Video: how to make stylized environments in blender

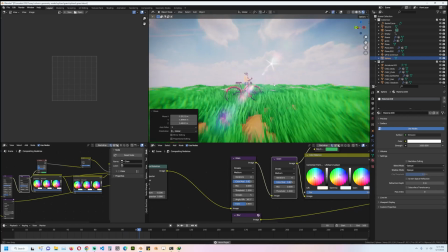Hey guys, and welcome to Top Channel 101. And today I wanted to show you how to make a stylized grass like this
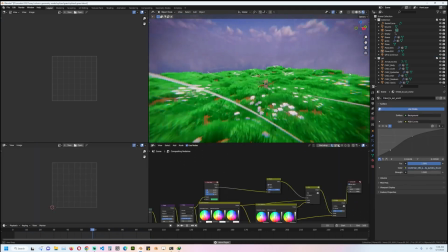in Blender and maybe do some compositing and other things that you're seeing in this scene.
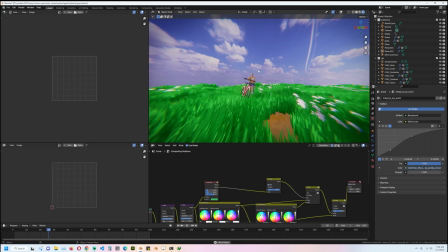Yeah, so I guess we can jump right into it. This is going to be more of a project for all of you and maybe a basic tutorial on how I created the grass.
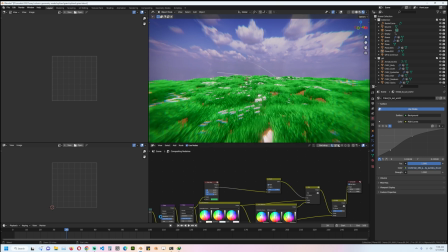So yeah, let's do that. Let me just open up a new Blend file.
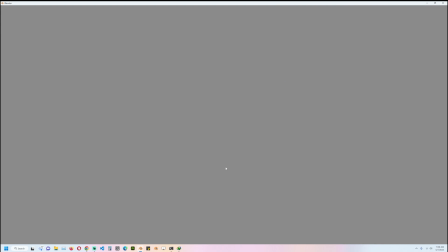By the way, you can get the project file as a Patreon, or if you join my YouTube membership, you can also download the project file, or you can get it on Gumroad.
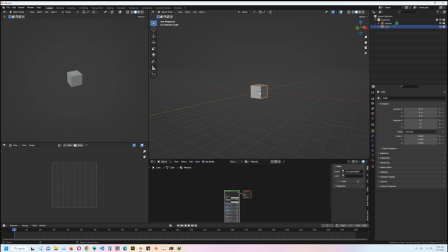Okay, so let's start with the grass, which was super simple. You just start with a plane. Just going to scale it on the X axis, scale it on the Y, add a few loops because we want to have this grass animated right at the center there. Move this blade to the top there.
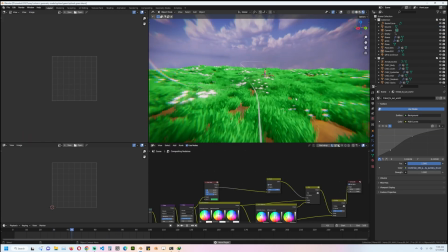You might be tempted to use a texture, an alpha texture for the grass, but usually those are quite expensive in terms of computation power. Having more polygons on a mesh is less computer intensive than using a lot of alpha in your renders,
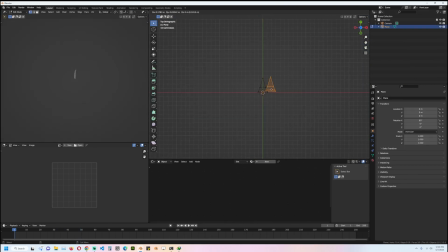like that. Shade smooth, and then I can just make a few copies of these, rotate them around.
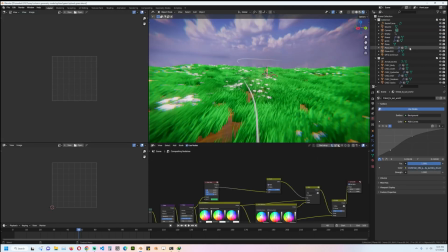Then what you do, you just set up the material. Let me show you this here. You can see the material is very simple.
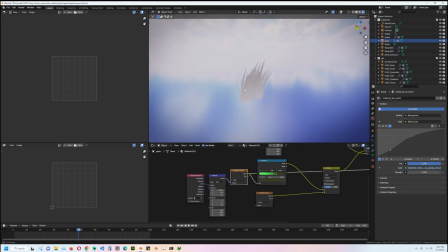I just have a gradient texture. I like that. A very small, simple gradient that goes up.
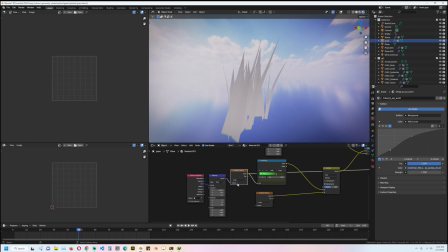A vertical gradient like that. And I scaled it up a bit on the Y axis because normally the gradient can be a bit harsh like that. It won't give you good results. So you can scale it a bit so that it's faint like that.
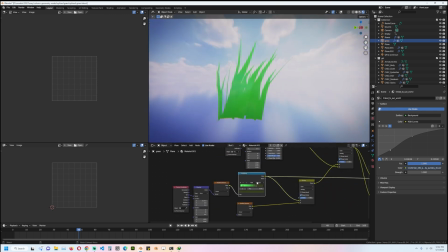And then I colorize it with a color ramp like that, just some greens and browns like that.
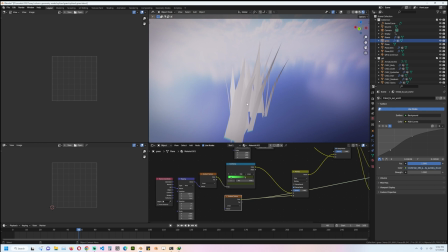Have another gradient like this, introducing some variation in the grass.
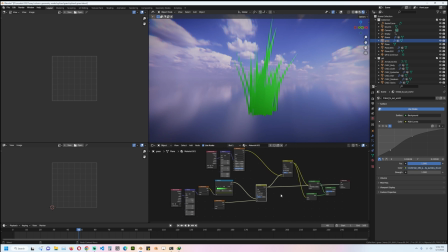I blend it in there like that. And finally, I also have this wave texture.
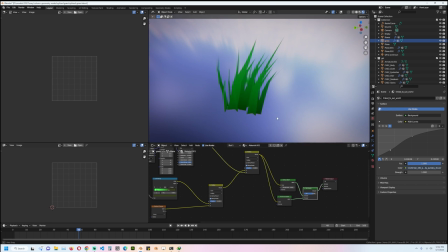But I can come to that later after we instance everything. So this is the main thing.
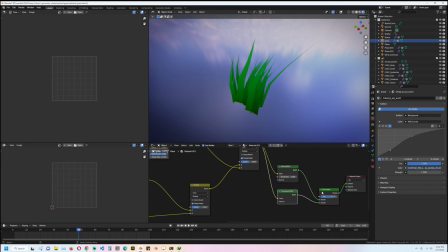I have a diffuse and translucence so that if we have some light in the scene,
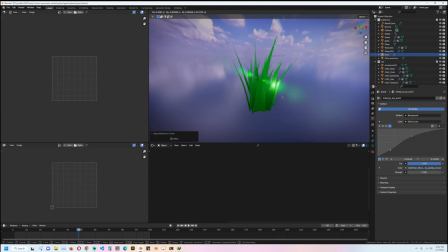we can see that it goes through the grass a bit. Yeah, if you're seeing that kind of optical flare, it's because I have viewport compositing on. I will also be showing you how I set that up. So that's the grass.
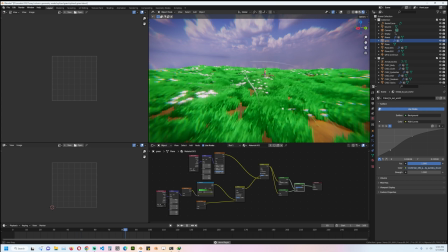But you see, if I play back, you see some waves are like wind.
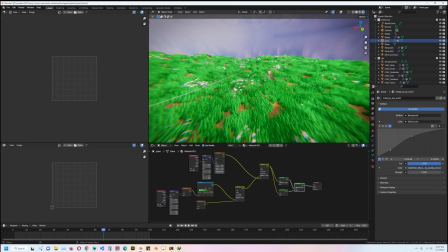Let me first disable some of the wave motion and maybe the viewport compositing so that we see everything as it's supposed.
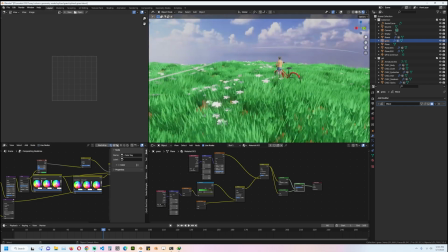So this is how everything looks without viewport compositing. You can see I think it's a bit boring.
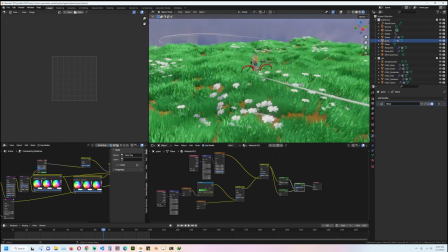That's why I did the viewport compositing. Okay, so yeah, if I play back, you see we have some bit of shadow
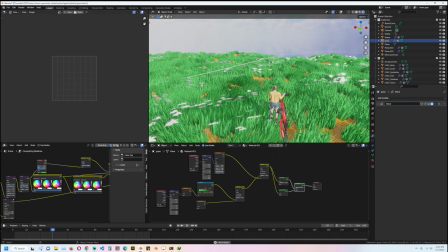that kind of looks like cloud shadow going through and it produces that wind effect. So that's what this wave texture is doing.
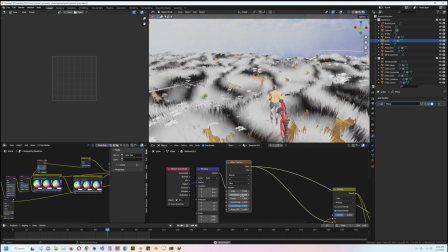It's just a wave texture that is distorted a bit.
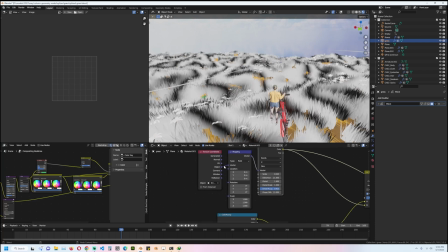And I added texture coordinate mapping, but it's getting its mapping and its animation
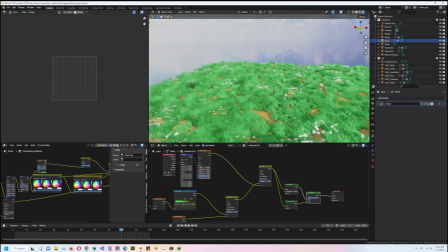from an empty I have. This empty here.
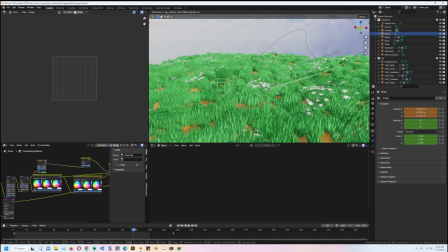So when I move this, you can see that when I animate this, you can see we have all shadows going through the grass like that, which gives it a nice effect.
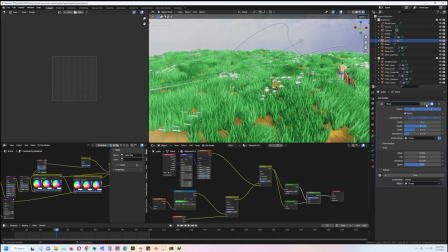And if I add this wave texture on top of that, you see it makes it really look like wind.
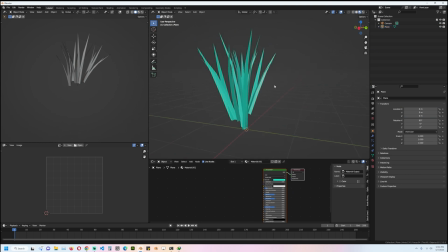And let me show you quickly how to set up the wave. Okay, if you want to set up the wave, you just have to give it a wave modifier. You see, the default settings are not too bad. You just have to reduce the speed and time here.